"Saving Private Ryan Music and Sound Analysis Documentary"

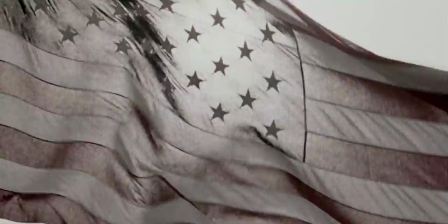(0:09)
Steven Spielberg's 1998 blockbuster Saving Private Ryan
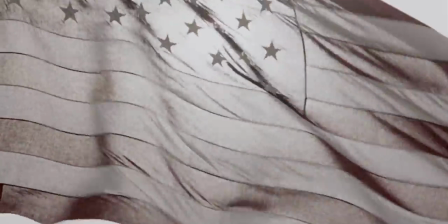(0:14)
realistically portrays the Second World War and notably the Omaha Beach assault of June 6, 1944.
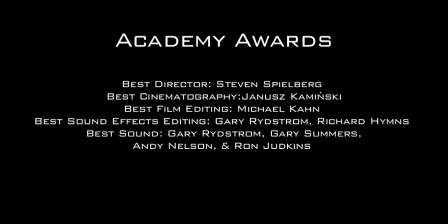(0:23)
The film won 5 Academy Awards including Best Film Editing, Best Sound and Best Sound Effects Editing.
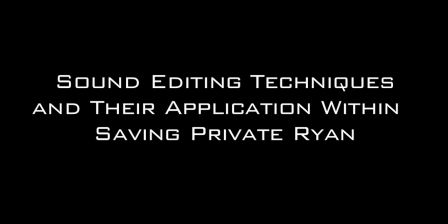(0:32)
This DVD will explore sound editing techniques and their application within Saving Private Ryan. Firstly, we will look at the application of music in the film and when it was chosen to be used and not used. Then, we will examine sound effects and the use of surround sound in the film. So let's look at how and when the film uses music.
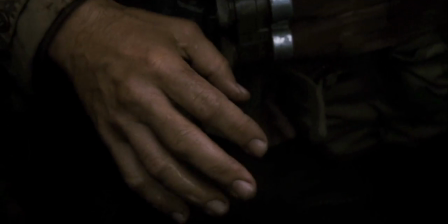(0:56)
The Omaha Beach scene shocked audiences due to its graphic portrayal of the harsh realities of war.
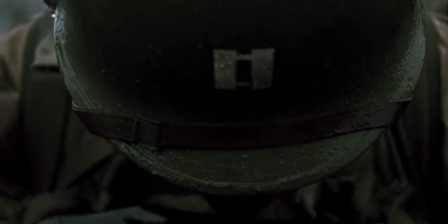(1:04)
Spielberg wanted the film to be as realistic as possible, and so shot the scene from the point of view of one of the thousands of soldiers who took part in the raid.
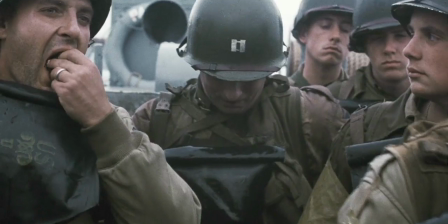(1:14)
The scene has no music, which not only makes the scene more visceral, but takes the audience's attention away from the fact that they are watching a film.
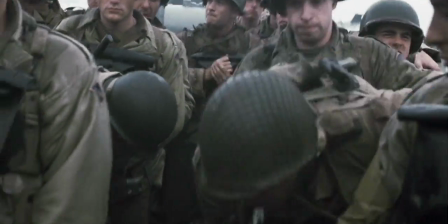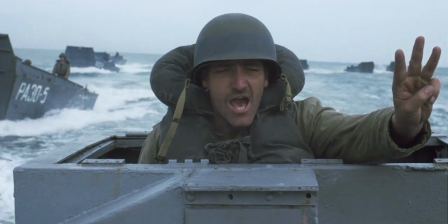(1:29)
If we insert the Saving Private Ryan score over the top of this clip, it completely changes the dynamic of the scene.
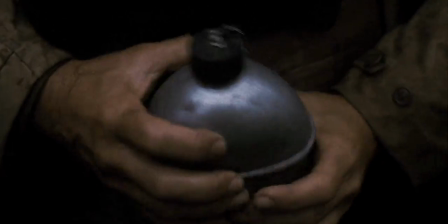(1:36)
Music diffuses the tension and takes away the impact that the scene has.
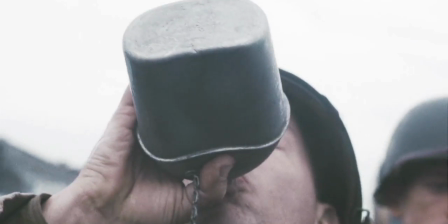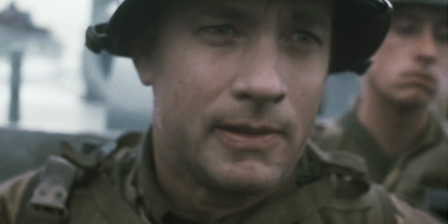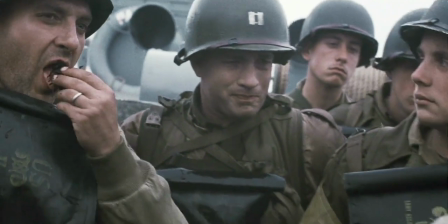(1:51)
As you can see, music has taken away the realism from the scene. Its impact is in the fact that it has no music.
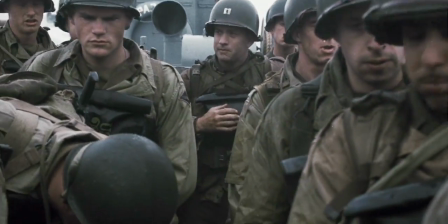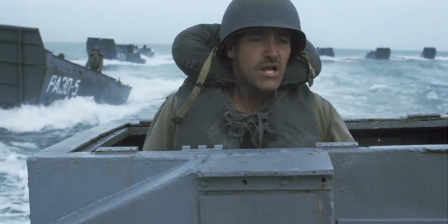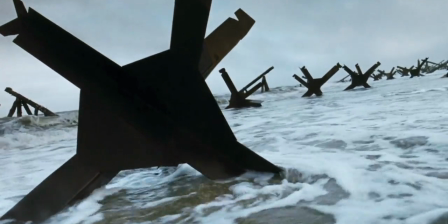I especially appreciated Steven Spielberg's and John Williams' choice not to put music in the battle scenes.
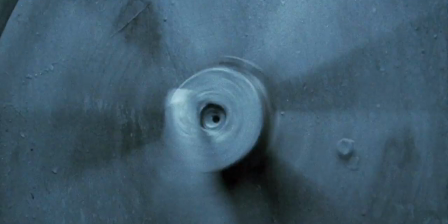(2:21)
That allowed those scenes to be more visceral.
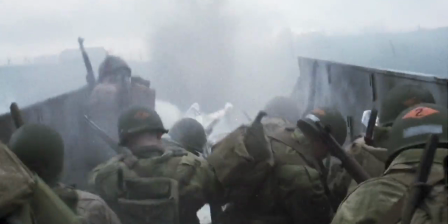(2:24)
Anytime you put music in, even the most beautiful music, it makes the audience realize from moment to moment they're watching a movie.
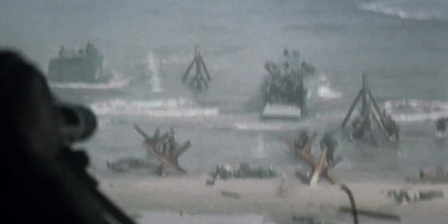(2:32)
And what I think that opening battle scene especially does is pull you in and have you experience battle in a very direct way.
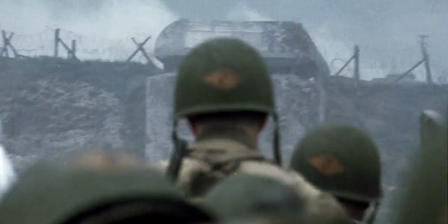(2:39)
Steven Spielberg from the very beginning. He said, I don't want the sound to be Hollywood. So what he meant was he didn't want the cliche stuff, things used in the library. There might be a lot of cheating with sound effects and classic war movies from Hollywood that are wrong.
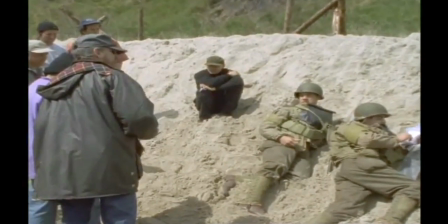(2:54)
He wanted to be true as possible, true to the memories of what battle was like for people who were in it.
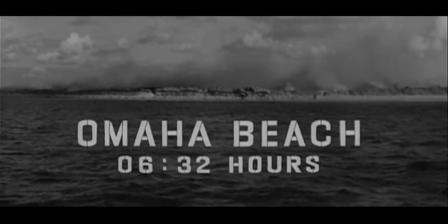(3:04)
When compared with a similar scene from Ken Anakin's 1962 epic The Longest Day,
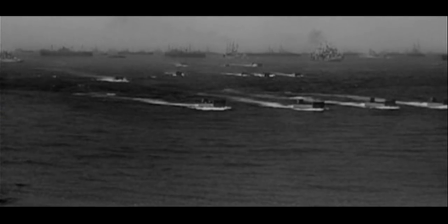(3:10)
we can see how much music can change the dynamic of a scene.
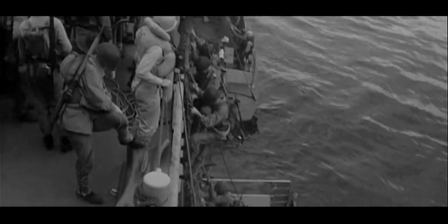(3:18)
Saving Private Ryan and The Longest Day take two different approaches to the Omaha Beach scene.
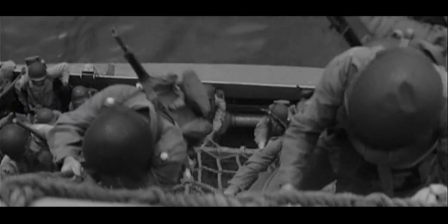(3:25)
Saving Private Ryan portrays the fear of the soldiers,
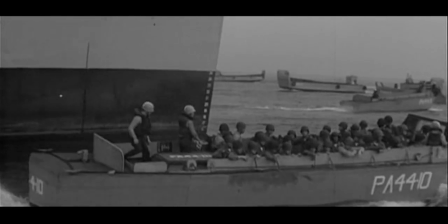(3:28)
which is enhanced by the sound effects of men vomiting and the monotonous drone of the landing craft.
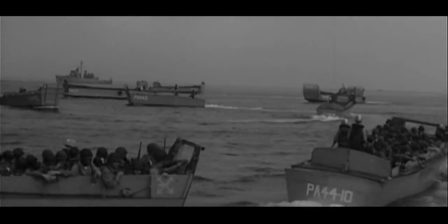(3:35)
The Longest Day, however, uses music to help illustrate the courage and bravery of the soldiers.
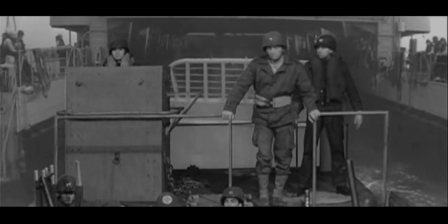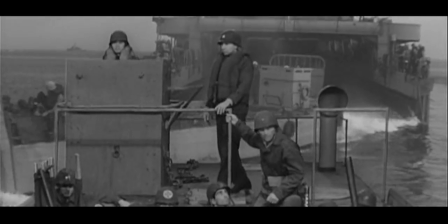(3:46)
The scene is filmed in a far more Hollywood style than its equivalent in Saving Private Ryan,
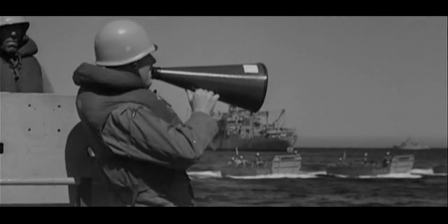(3:52)
and so it is important to note how significant the style of a film is when considering if and when to use music.
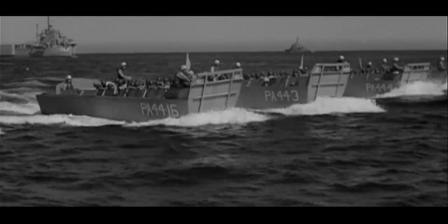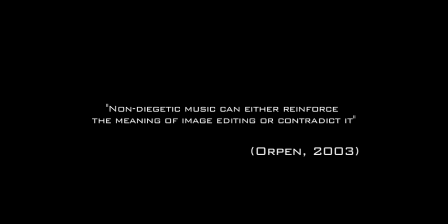(4:08)
Valerie Orpin claimed in 2003 that non-diegetic music can either reinforce the meaning of image editing or contradict it.